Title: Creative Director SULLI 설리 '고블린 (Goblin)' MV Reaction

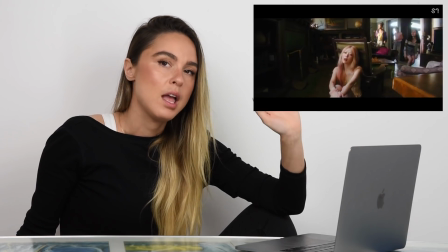This looks vibrant, and at the same time, it looks vintage.
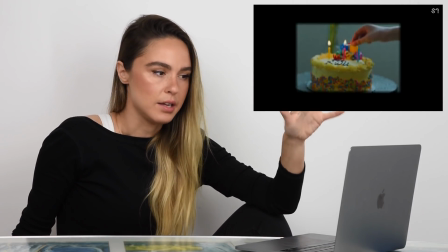And it's kind of like stylized to be, it could be a Vogue editorial.
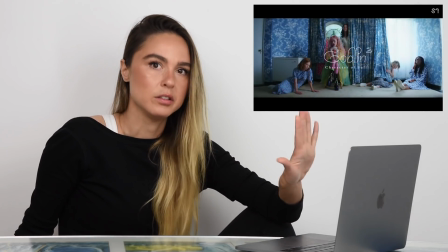So it looks like a photo shoot, while still holding true to the story.
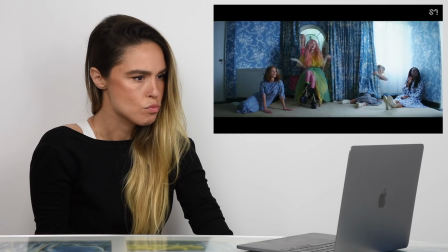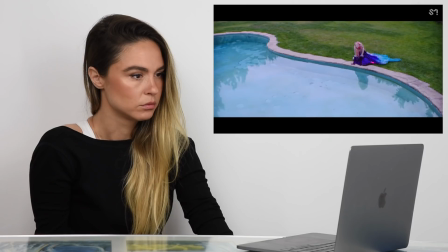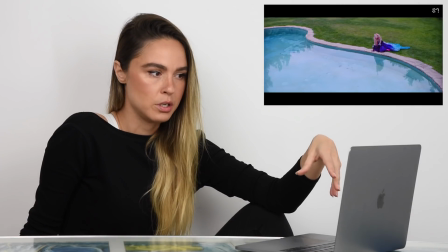The way to do a reflection, doing something different than the subject,
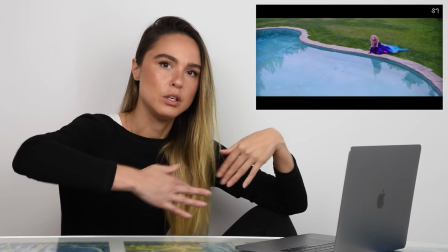is you just have to split the screen in half, and then you can use two different takes and splice them together in the same shot.
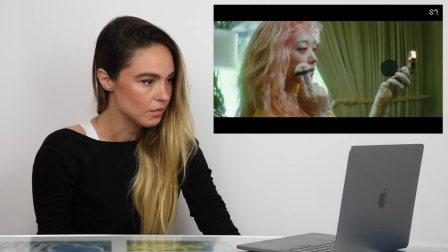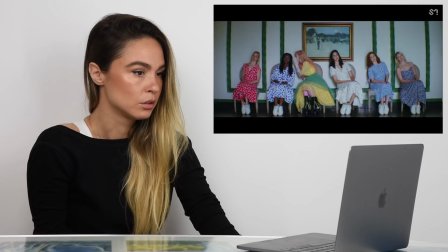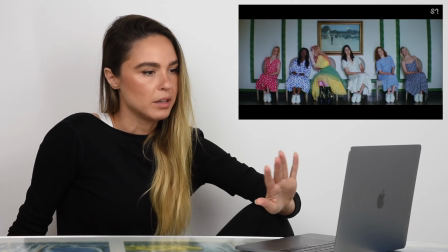There's a lot of symmetry in this still. I'm in a lot of 1-point perspective with the flat wall behind them, and they're all symmetrically together.
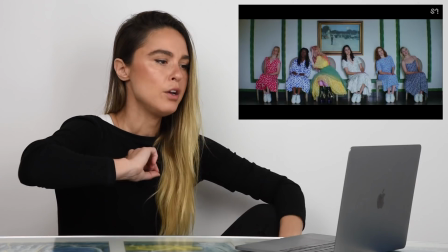The overall composition is just well composed. Your eye knows where to go because of the color that she's wearing compared to everyone else.
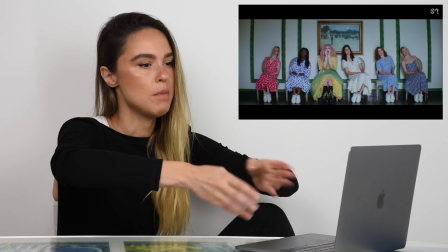She's in the middle.
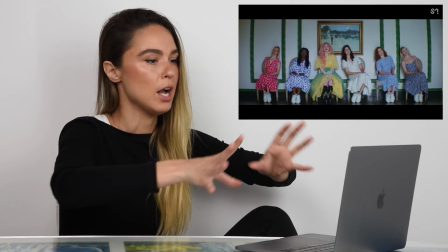The way her multiple personalities are leaning in toward her kind of draws your eye to her, and it looks again like it could be a Vogue magazine shoot.
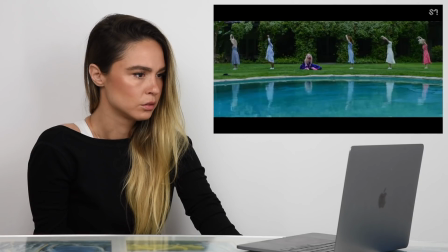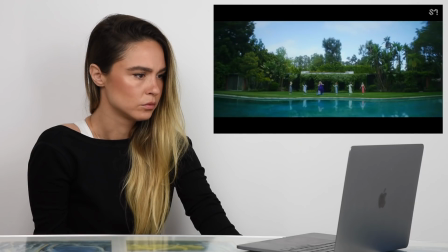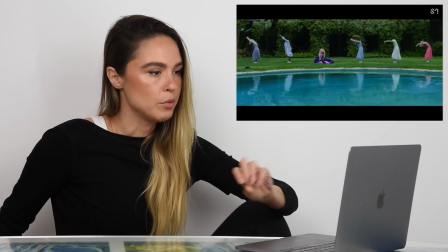Again, this is like selected saturation and vibrancy. Like everything is composed nicely.
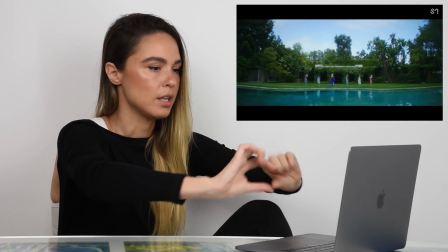Everything is all in a line. Your eye knows where to go. It's kind of like, it's just like a design in itself.
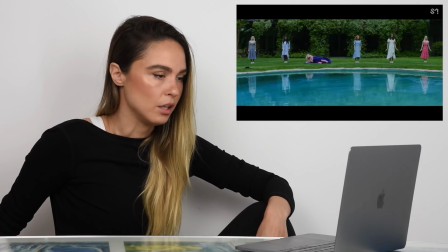And that's making it look vintage.
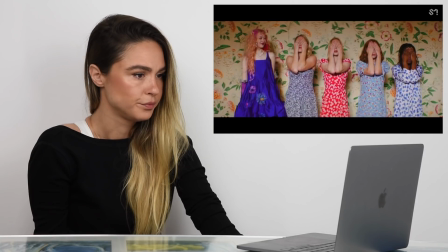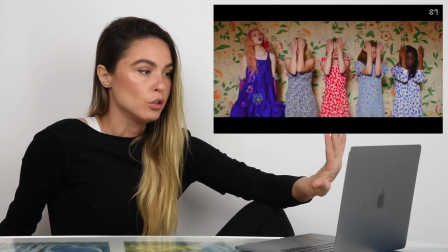Again, with the flat background, everything looks just like a vintage photo shoot.
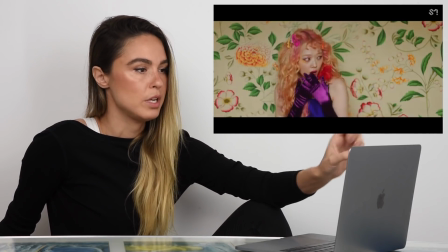She pops off of the background. She like blends with it and looks good with it, but it's like a selected color palette, so the colors aren't all over the place.
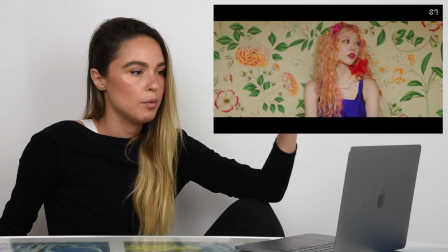It's like very strategically picked, limited color palette, but it still looks vibrant and dynamic.
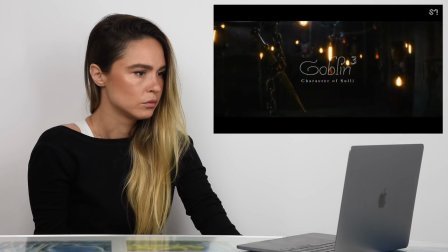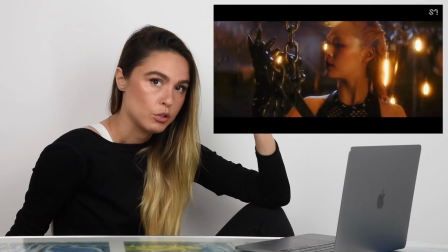Yeah, the dungeon scene is just desaturated, but the contrast is way up. Not really sure what to say about this.
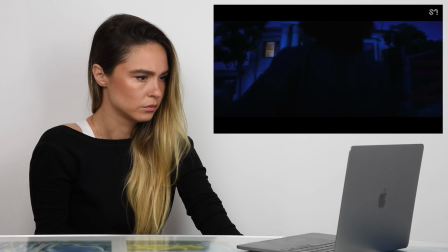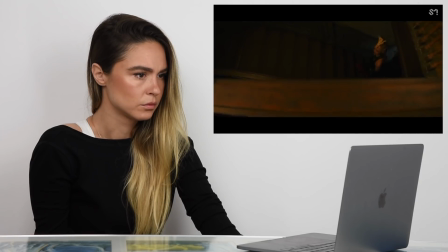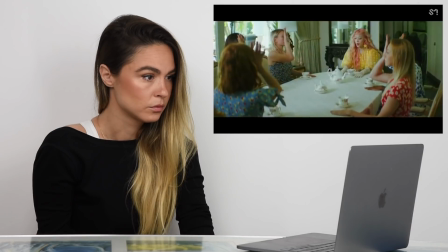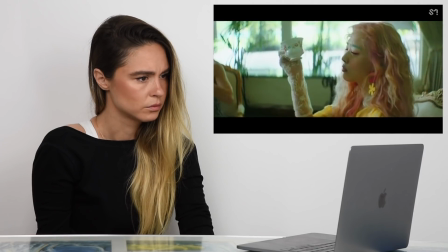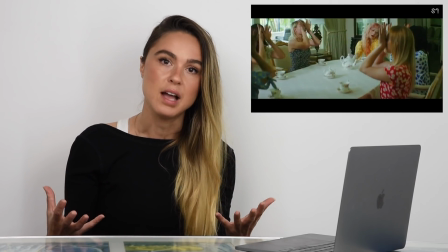It seems like this video is relying on the stylized concept and the set
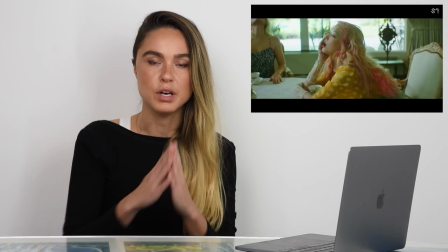design and the colors and the shots and the composition, but it's not.
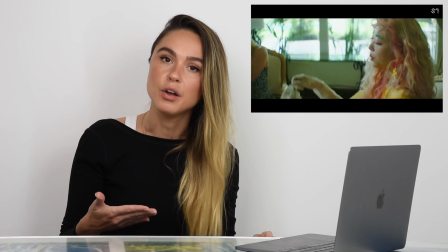It's also relying on her performance.
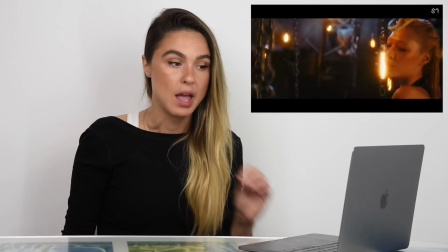The character that she's playing in this looks really easy, but it's actually really multi-layered and difficult to play.
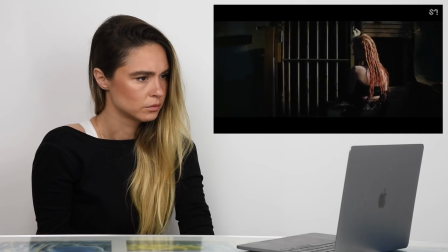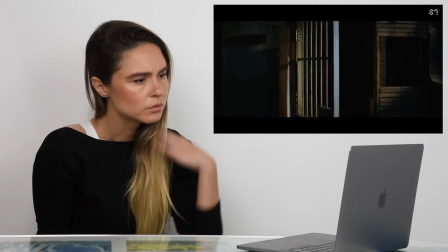Don't be afraid, just wanna tell you hi.
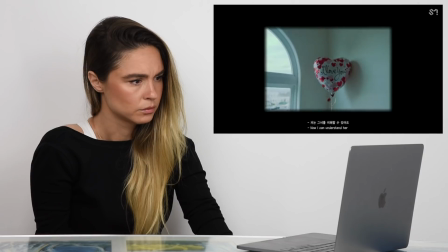저는 그녀를 이해할 수 있어요.
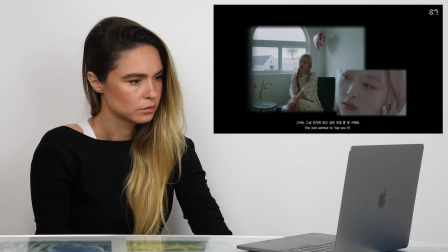그녀는 그냥 인사만 하고 싶었던 거일 뿐일 거예요. 모두가 사라질 것 같아요. 모두가 사라지는 게 좋지 않을까요?
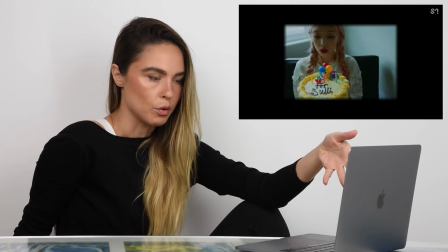They use a blur to make it look like it's more of a home video. Do you see the film grain when it's moving?
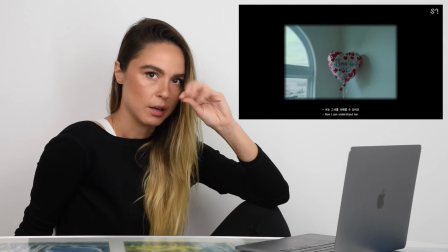You can kind of see it looks like all over the place.
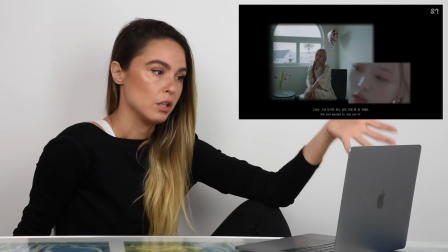It looks like natural lighting, but it's lit to make it look like you can see what's going on outside,
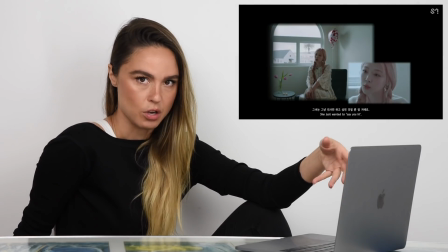and she's still lit enough that you can see her and she's not completely dark. So you see this a lot.
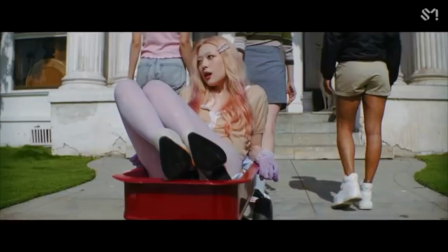In K-pop, this is a less common thing. I'm seeing it more. More groups and more artists are going into like a
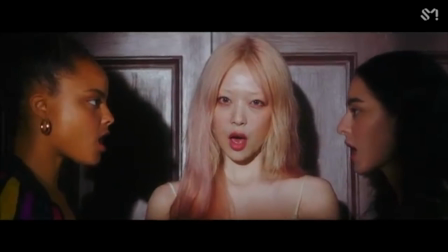vintagey kind of feel with like film grains and overexposure.
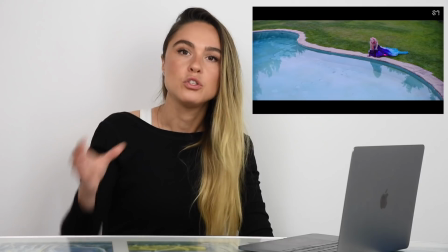You can make a beautiful music video like this, but you can't just pluck anyone off the street and just put them in there.
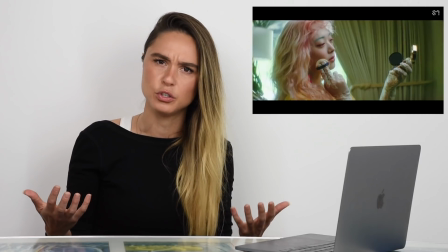Her performance is that she's not doing very much, and that takes a lot of skill to do.
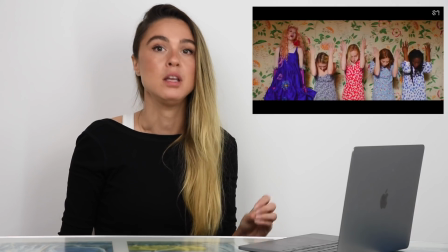While this music video is amazing, without her, it would be nothing.
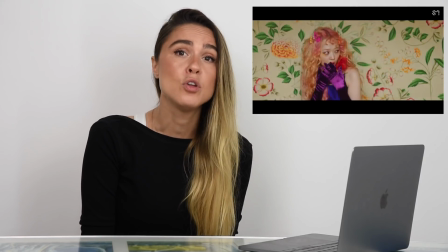If you buttholes like Blackpink, then click the bell notification. My reaction to Kill This Love is coming out.
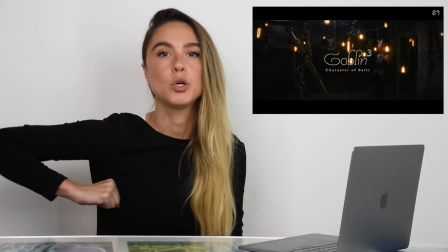If you want to grow on social media, I've linked my Facebook group below. In the meantime, check this bad boy out. Snapping. Snapping. Ooh. Snapping, snapping. No?